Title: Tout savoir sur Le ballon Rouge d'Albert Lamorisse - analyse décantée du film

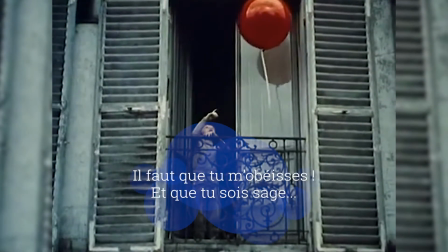4:15 Ballon ! Ballon ! C'est le mobile et c'est le soissage.
Mais le ballon, tout comme Pascal durant le film, n'en fait qu'à sa tête.
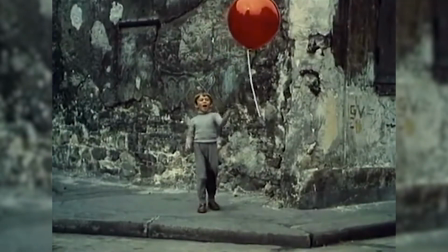4:24 Le ballon et Pascal sont deux êtres insaisissables. Ils représentent un peu le mystère de l'enfance et de son potentiel infini.
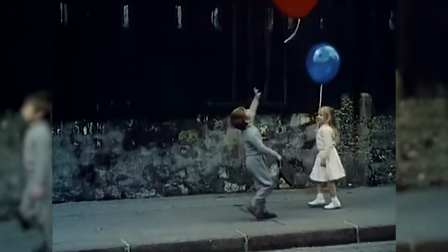4:32 Plus tard, Pascal croise une petite fille, sa soeur en fait dans la vraie vie, Et ça, c'est quand même une sacrée anecdote de tournage.
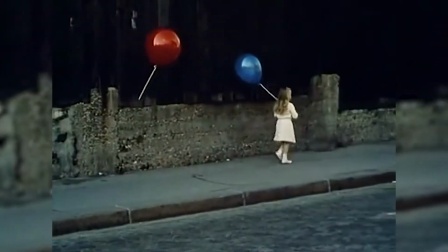4:38 Bref, cette petite fille, donc, qu'il croise, a un ballon bleu. Lui aussi est bien vivant.
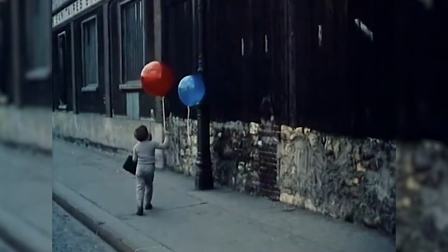4:44 Les ballons, quelque part, se parlent, sont dotés d'émotions qui leur sont propres. Ils sont le reflet de ce qu'il y a de beau dans l'enfance.
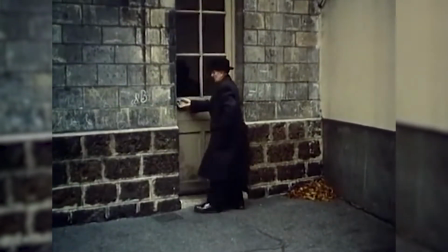4:51 Si on n'essaie pas, en fait, de les contrôler trop fermement. C'est peut-être ce que j'aime le plus dans ce film.
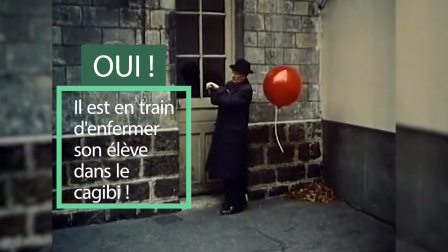4:56 Cette réflexion à propos de l'enfance qui dit peut-être que les êtres doivent s'épanouir,
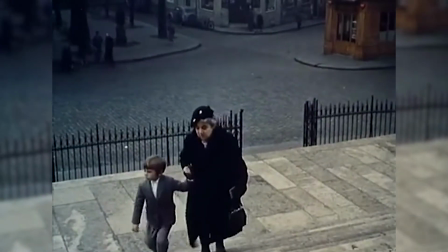5:01 doivent grandir, peut-être que les adultes doivent les encadrer, mais peut-être qu'on ne doit pas essayer de tout contrôler.
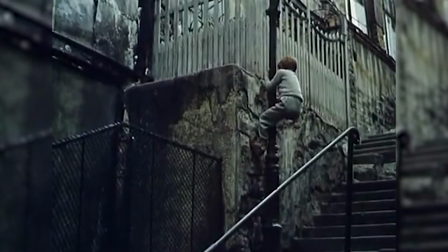5:11 Par conséquent, on peut presque dire que le ballon devient en fait un symbole anticonformiste.
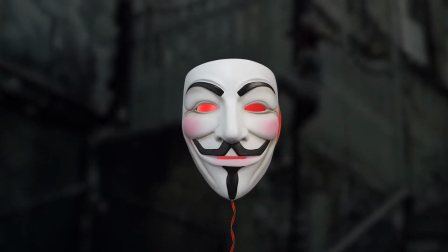5:17 Le ballon d'ailleurs n'a de cesse de bousculer les conventions établies dans le film.
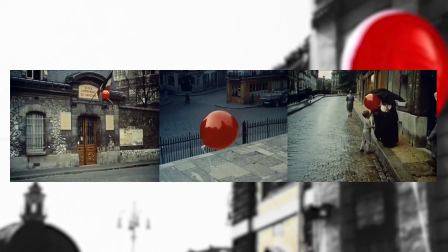5:21 École, église, famille, ils ne rentrent jamais dans des bâtiments publics sauf pour jouer les cabotins.
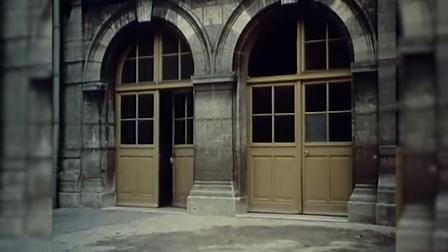5:27 Alors le petit garçon est exclu, puni par le comportement de son ballon.
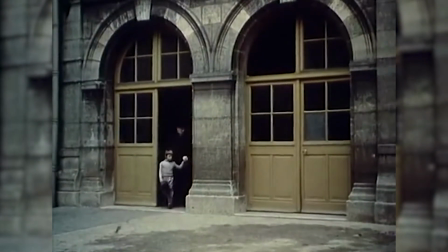5:31 Du coup, le garçon et le ballon forment un couple, ne sont plus qu'un, et sont donc rejetés, incompris. c'est ça qui les soude au final.
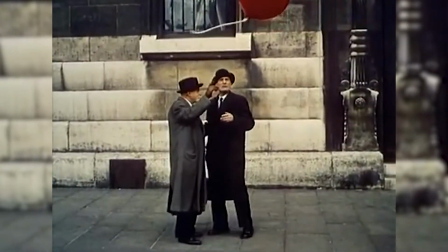5:39 Cette incompréhension s'estime dans le regard d'un ami du directeur, là, regardez ça. C'est d'ailleurs l'un des rares gros plans du film.
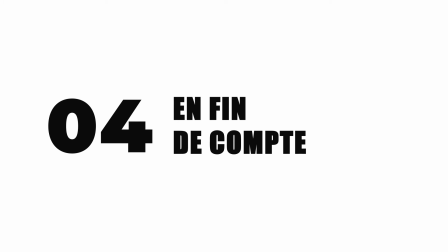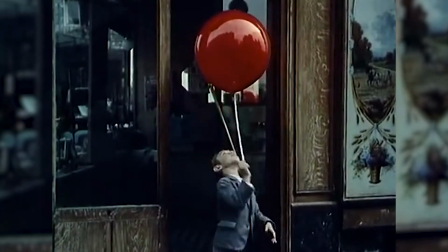5:51 On pourrait dire à ce point de notre réflexion que les adultes ne comprennent pas le lien magique qu'il y a entre le petit garçon et le ballon.
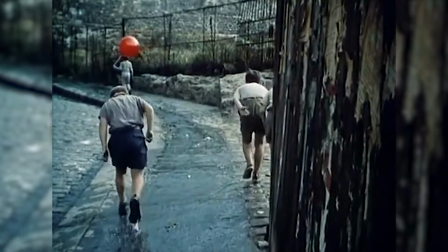5:58 Mais c'est sans compter l'hystérie des enfants eux-mêmes. En fait, le film n'épargne pas non plus les autres enfants, regardez-moi ça.
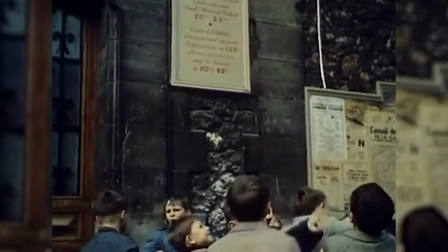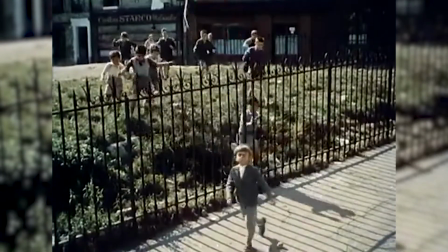6:12 Il est clair ici que les autres enfants non plus ne comprennent pas le lien entre le ballon et Pascal.
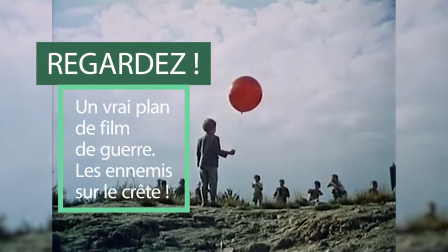6:17 Cela se vérifie dans le dernier tiers du film. En fait ce sont à présent les enfants qui poursuivent le ballon jusqu'à provoquer volontairement sa mort.
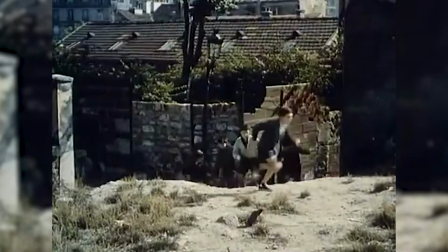6:25 Oui, sa mort.
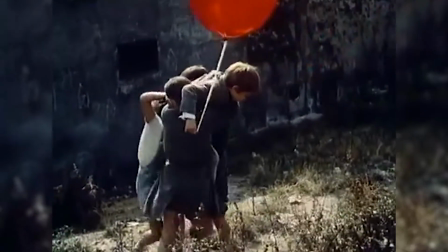6:26 C'est un peu bizarre de parler de la mort d'un ballon, je pourrais dire des phrases comme il s'est bien dégonflé quand il s'agissait de mourir, mais je pense que là c'est pas forcément le moment.
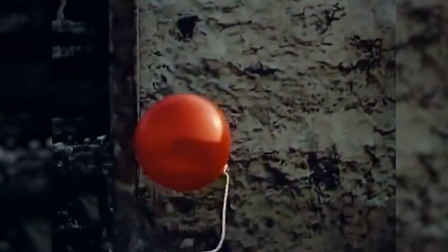6:38 Ce plan dévoilant le trépas de notre ami Joufflu à la 28ème minute est tout simplement terrible.
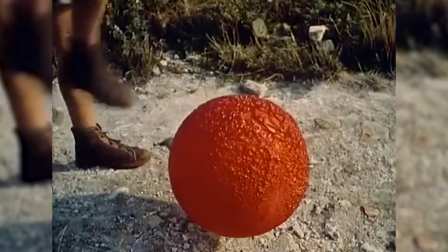6:45 C'est un peu comme un long cri muet, et le coup de pied final en gros plan, encore une fois l'un des rares du film, des gros plans je veux dire, pas des coups de pied,
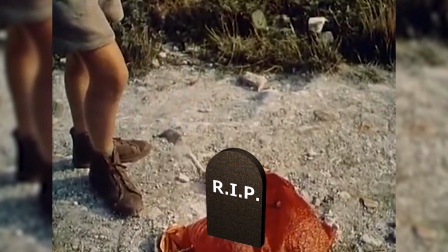6:53 enfin des coups de pied aussi d'ailleurs, met fin à l'agonie du cabotin à bout de souffle. L'idée de liberté meurt littéralement sous les coups de bottes, mais la liberté a germé,
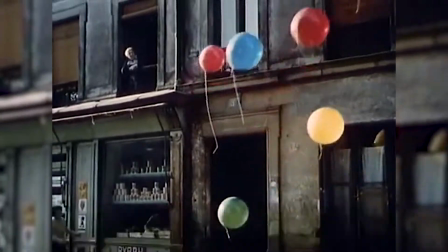7:02 a contaminé d'autres ballons, et le petit garçon, en être libre comme un artiste s'envolent dans les cieux,
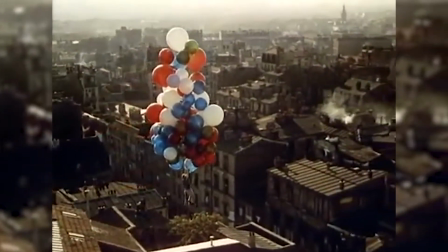7:08 libres et portés par des centaines de ballons. Enfin moi en tout cas c'est comme ça que je l'ai compris hein.
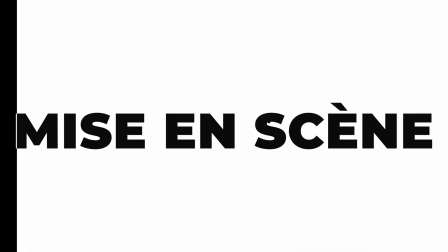Ce film est assez intéressant car il institue un rapport d'échelle entre le petit garçon, la ville de Paris,
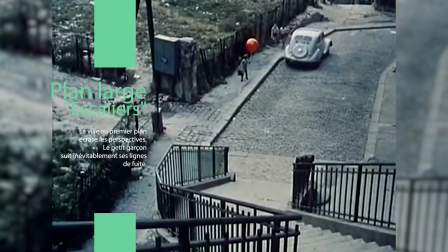7:26 Eménie le Montant et le parc de Belleville et bref en fait tous les décors qui ont accueilli le film.
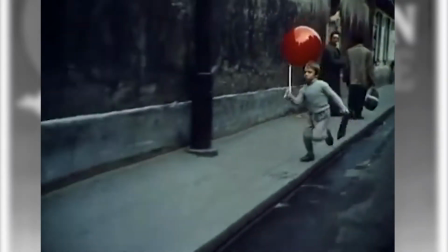7:31 Les plans de travelling sur le ballon depuis un bus, y en a un d'ailleurs au début et puis au milieu du film,
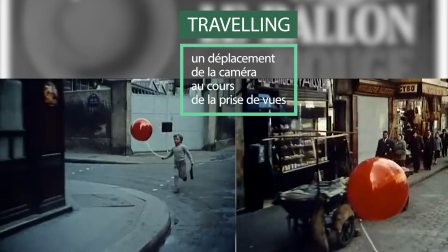7:37 sont encore innovants pour l'époque car ils donnent une troisième dimension en profondeur et casse le côté trop photographique de certains plans.
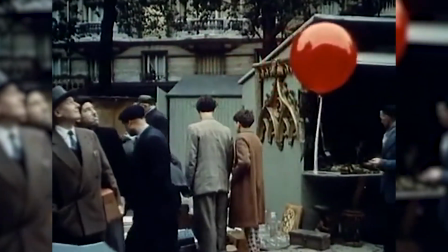7:44 La plupart des axes de caméra donnent au ballon une force de caractère, du mouvement, bref une volonté.
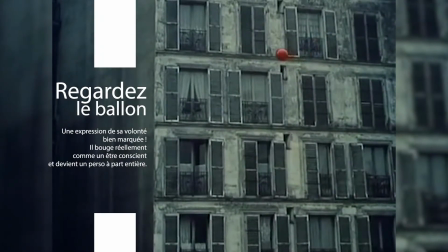7:51 Ce qui en fait n'est pas rien, on est d'accord, de donner une volonté à un ballon. C'est plus difficile que de donner une volonté à une vache.
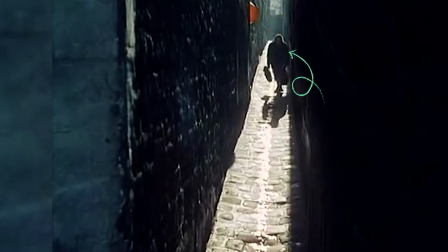7:58 Et une vache c'est ça. Les adultes sont des ombres bienveillantes autour mais simplement des ombres.
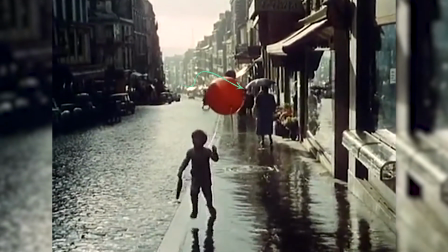8:05 Ces ombres techniquement nous aide évidemment à suivre l'histoire en nous permettant de focaliser sur le personnage principal,
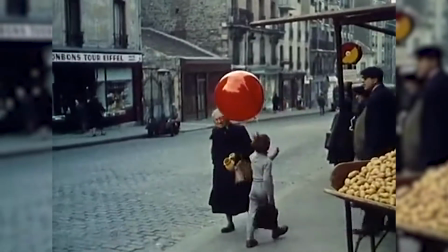8:12 mais elles peuvent aussi signifier l'époque et les vies difficiles des adultes dans un Paris en pleine reconstruction.